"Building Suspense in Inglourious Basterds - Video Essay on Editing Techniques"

Today, I'm going to be diving into different editing tricks used by editor Sally Menke to create suspense in the opening scene of Quentin Tarantino's Inglourious Basterds,
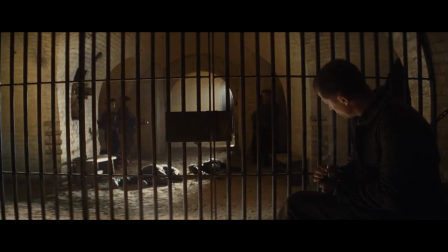[0:08]
a film released in 2009. The movie takes place in France during World War II and highlights the activities of a team of Jewish soldiers,
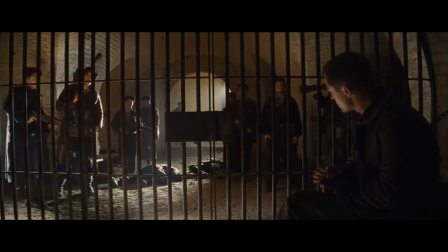[0:15]
the Inglourious Basterds, as they ravage through France getting revenge on their Nazi oppressors. Although suspense and emotion flow heavily throughout the course of the film, the opening sequence sets a precedent for the remainder of the movie.
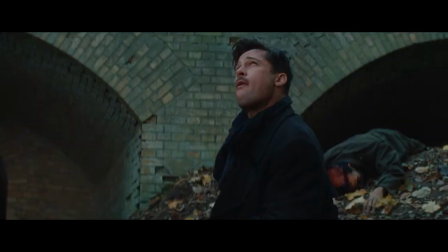[0:27]
The ideas of American film theorist David Bordwell contribute heavily to the suspense built throughout this opening scene.
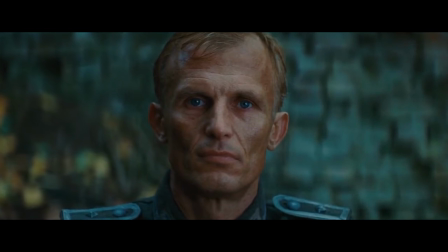[0:34]
Bordwell's ideas highlight how the editor's manipulation of time is one of the key factors for sculpting stories for viewers that he believes are active.
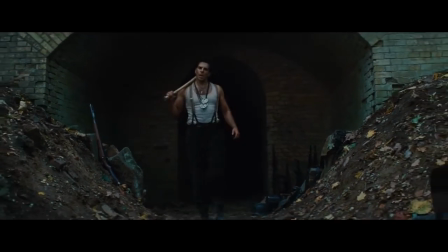[0:41]
We're constantly reading cues in the film to draw inferences in accordance with prior knowledge of the topic.
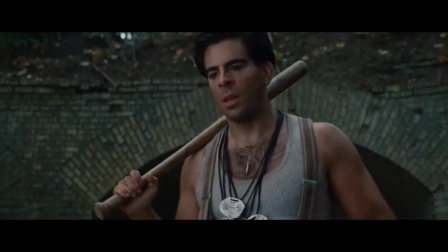[0:46]
In his eyes, the editor holds a significant amount of power over the source material with increased coverage on set.
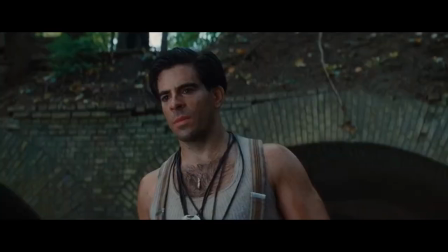[0:52]
The editor can create virtually any situation and craft the story into any chronological order and at what speed he or she prefers.
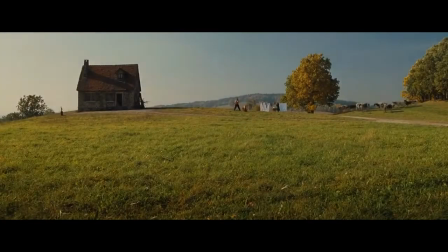[0:59]
The opening scene begins with a deductive approach by using an establishing shot of a man and his daughter working on a dairy farm.
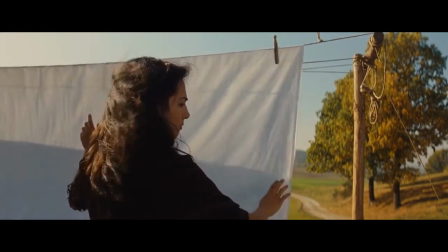[1:05]
The family's work is abruptly interrupted as the daughter, Julie, hears cars approaching in the distance as dramatic music ensues.
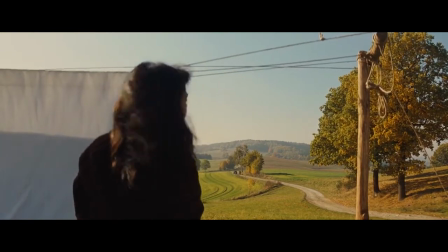[1:12]
The father instantly commands his daughter's return to the house and for Julie to help him clean up before the vehicles arrive.
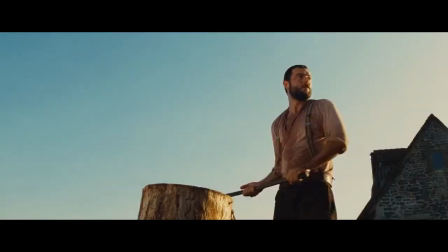[1:19]
The way Menke edits the sequence in which the cars are approaching the farm adheres
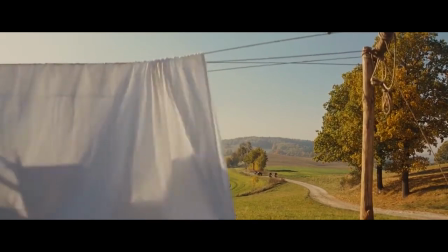[1:23]
to Bordwell's idea of narrative duration increasing the storytelling effectiveness to viewers.
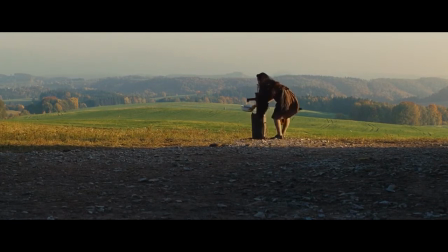[1:28]
There is roughly a minute and a half between when the family first sees the vehicles and when they finally arrive on the property.
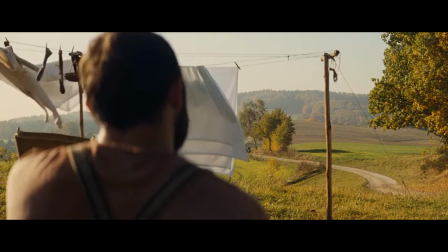[1:34]
Judging by the distance from these approaching vehicles and their apparent speed, it should have taken roughly 15 seconds for them to arrive.
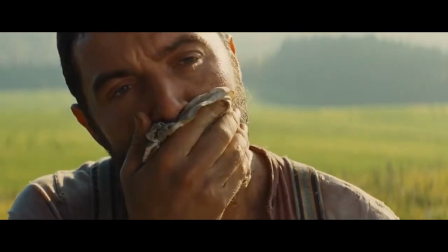[1:42]
Instead, the film is edited in a way that drastically increases the narrative length of the sequence and
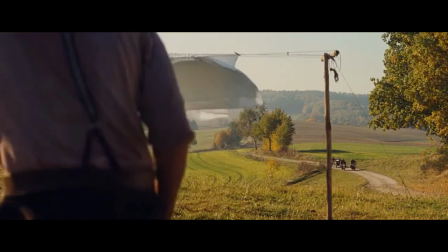[1:48]
utilizes different cutaways and dialogue to keep the viewer thinking and uneasy about what is about to happen.
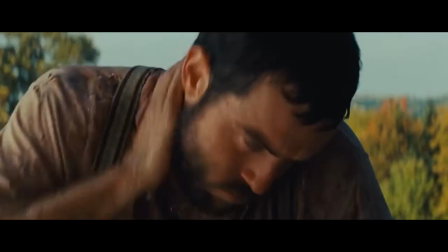[1:53]
The constant ominous tone of the character's performance and audio of the film have already begun to build suspense in the viewer.
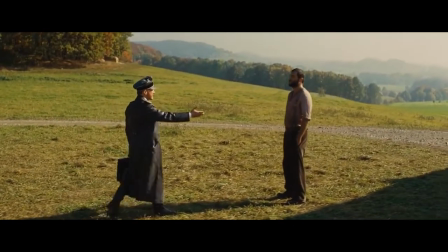[2:01]
Upon the car's arrival, a man named Colonel Hans Landa introduces himself to the father, revealed as Pierre La Petite.
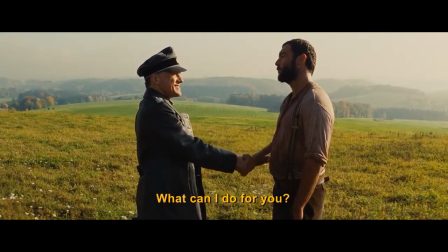[2:08]
Although viewers could have used prior knowledge to infer that the approaching vehicles were Nazis, having known the setting of the film, their suspicions would now be confirmed.
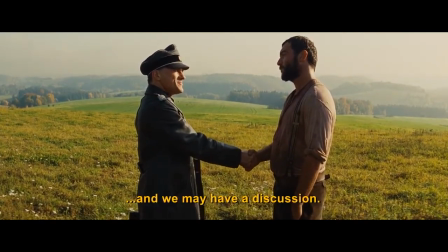[2:15]
The active viewer now shifts gears and begins to wonder what the point of his visit is.
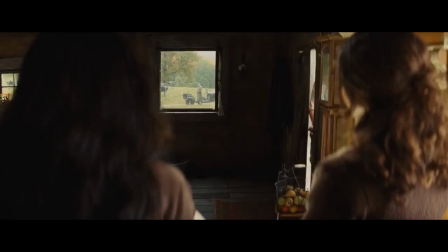[2:20]
As the colonel enters the house and introduces himself to the remainder of the family,
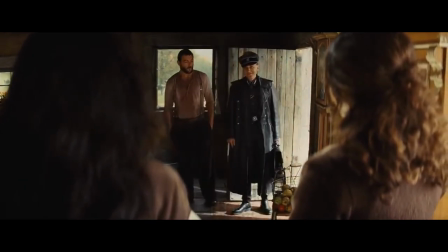[2:24]
it is clear to the viewer that everyone is extremely uncomfortable with the visit, despite the colonel being nothing but polite up until this point.
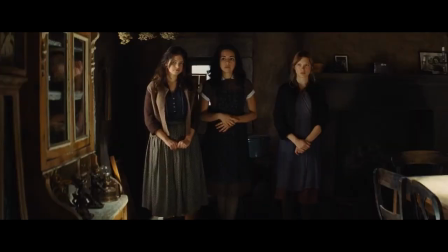[2:31]
That feeling is captured in this shot, as it holds for nearly 4 seconds, despite having no motion or dialogue.
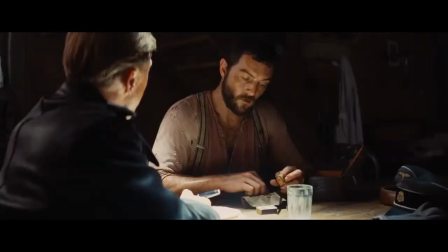[2:37]
As the scene progresses and the colonel begins to question La Petite about his knowledge of the Jews from the area, the viewer's prior inferences are verified that he is here with ill intent towards the Jews.
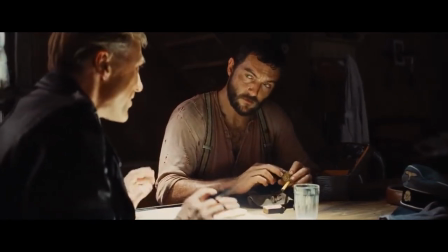[2:46]
At the beginning of the conversation, there is little lingering suspense as La Petite starts by questioning the reason for the visit,
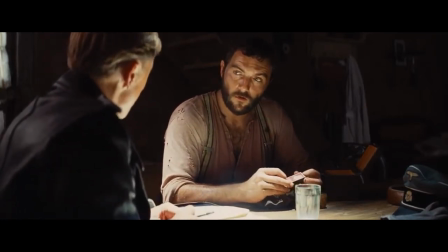[2:52]
referencing how German soldiers had already confirmed that they were not sheltering enemies of the state.
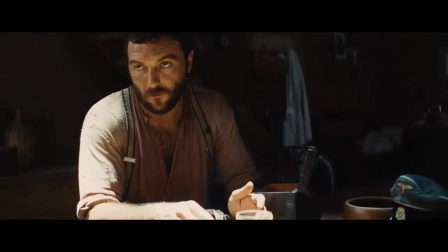[2:56]
When La Petite is asked about the whereabouts of the Dreyfuses, 3 consecutive shots of the father are used, each a bit closer than the previous. Although these cuts violate the 30-degree rule, Walter Murch, who has worked very closely with Francis Ford Coppola,
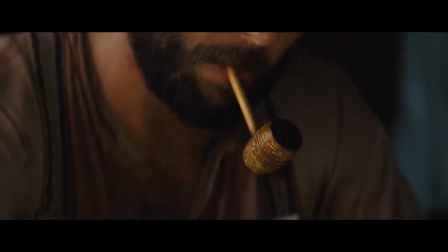[3:10]
would argue that these cuts would be fine because preserving the emotion of the scene is vastly more important than respecting planarity of the scene.
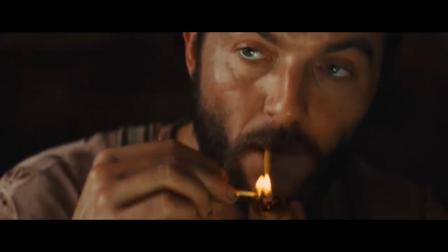[3:17]
In this case, getting a closer look at La Petite helps progress the story and preserves emotion throughout.
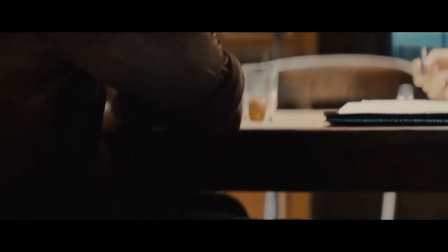[3:22]
Although suspense has remained constant and the audience may have been at ease due to the lack of severe tension, this all changes around 10 minutes into the scene, with multiple shots of people hidden underneath the floorboards within the home.
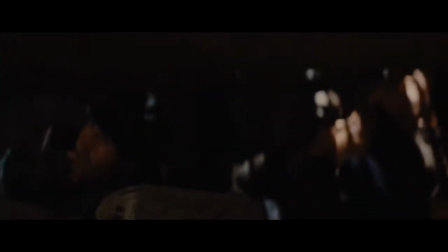[3:34]
Here is where another major inference makes an appearance.
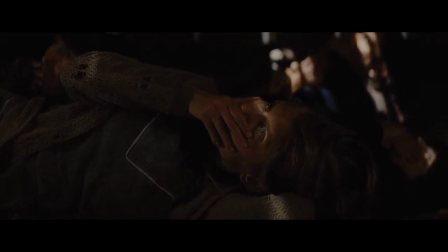[3:37]
At this point, there is no way for the viewer to know who exactly is being hidden, but it is assumed to be the family in question, the Dreyfuses.
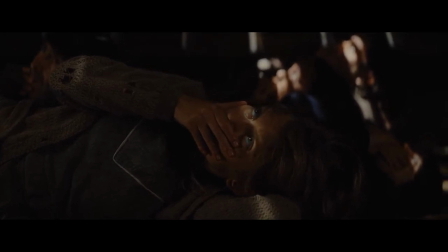[3:44]
The editor makes the conscious choice to hold on shots of the hidden family for nearly 20 seconds,
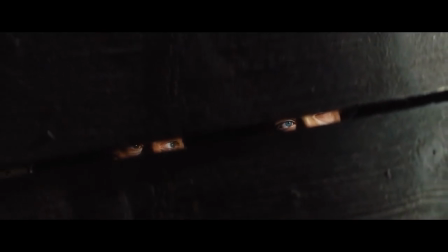[3:50]
despite the conversation about this family still taking place directly above.
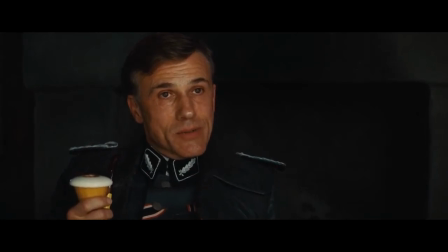[3:54]
The climax of the scene happens after a bit more congenial conversation between La Petite and Colonel Hans Landa.
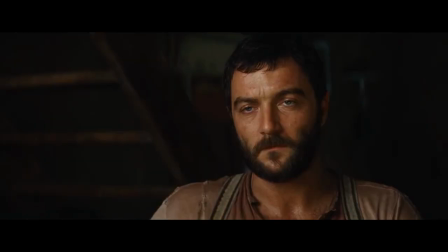[3:59]
The colonel quickly turns from his polite temperament into a hostile one.
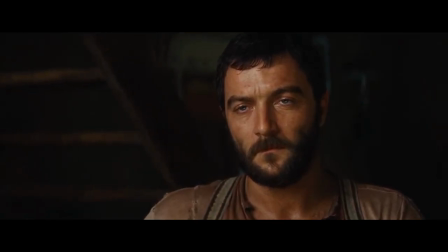[4:03]
The following sequence is full of close-up shots that very slowly zoom in,
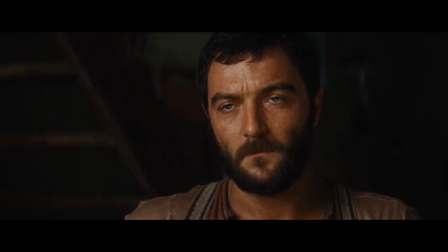[4:07]
letting the viewer infer through facial expressions that both Colonel Hans Landa knows that the Jews are being hidden here and that La Petite is simultaneously aware that the colonel knows. This leads to the direct accusation from the colonel as he says, "You are sheltering enemies of the state, are you not?"
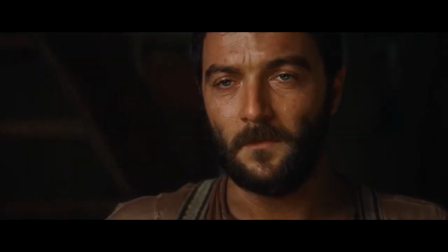Yes. You're sheltering them underneath your floorboards, aren't you?
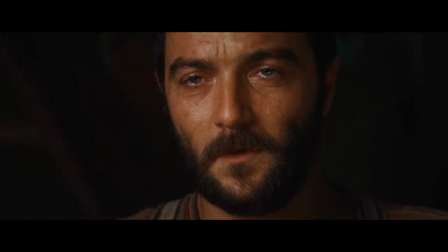[4:39] Yes. Point out to me the areas where they're hiding.
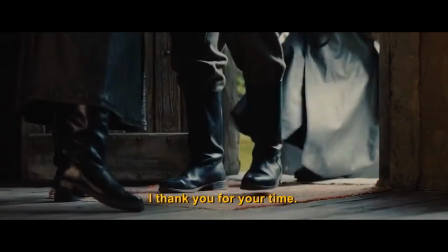[4:50]
As La Petite confesses to hiding enemies of the state, everyone, including the audience, is now on the same page.
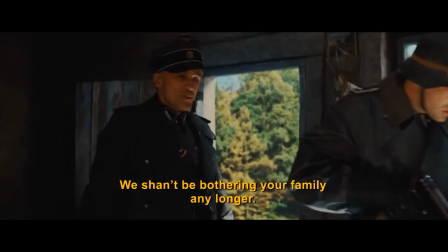[4:56]
Menke then uses music with a gradual crescendo in alignment with the colonel summoning his men to increase the tension of the scene,
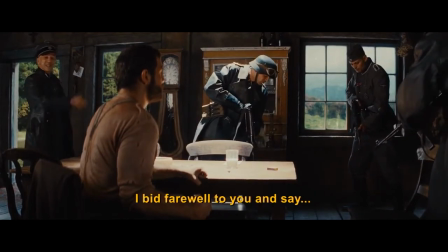[5:02]
ultimately leading to the finding of the hidden family and their violent demise brought onto them by the German soldiers.
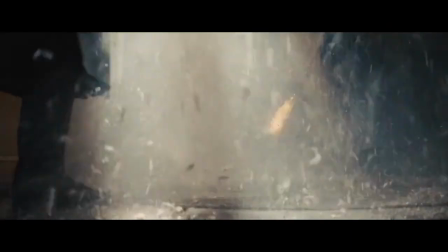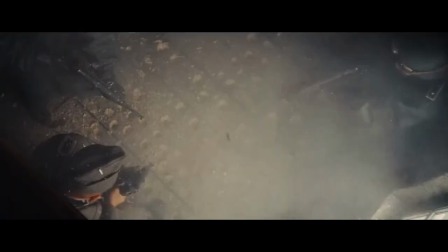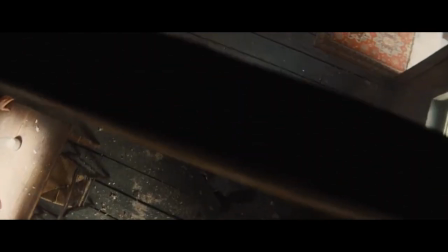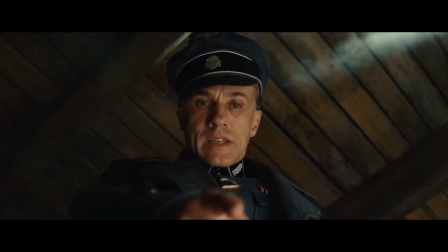[5:25]
As one of the hidden members of the family manages to escape, the colonel sees her running away and exclaims, "Au revoir,
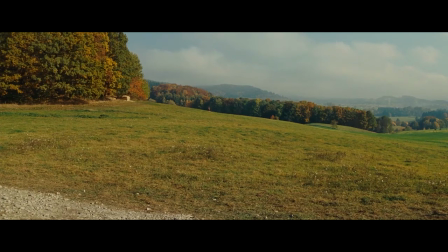[5:33]
Shoshana!" confirming the audience's prior suspicion that the hidden family was in fact the very family that Colonel Hans Landa was searching for.
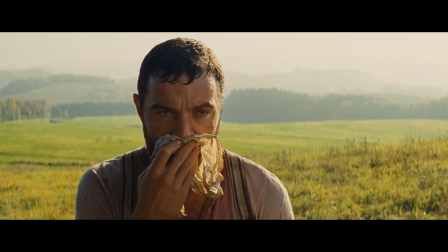[5:41]
This scene is an example of how utilizing different editing techniques, such as time manipulation and inference-based storytelling, can enhance the quality of the finished product in unique ways.
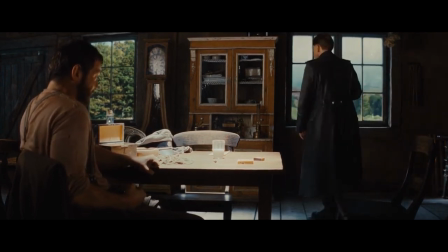[5:51]
In the case of Inglourious Basterds, these ideas contribute to the suspense of the film's opening sequence, resulting in a scene that will have a lasting effect on its viewers.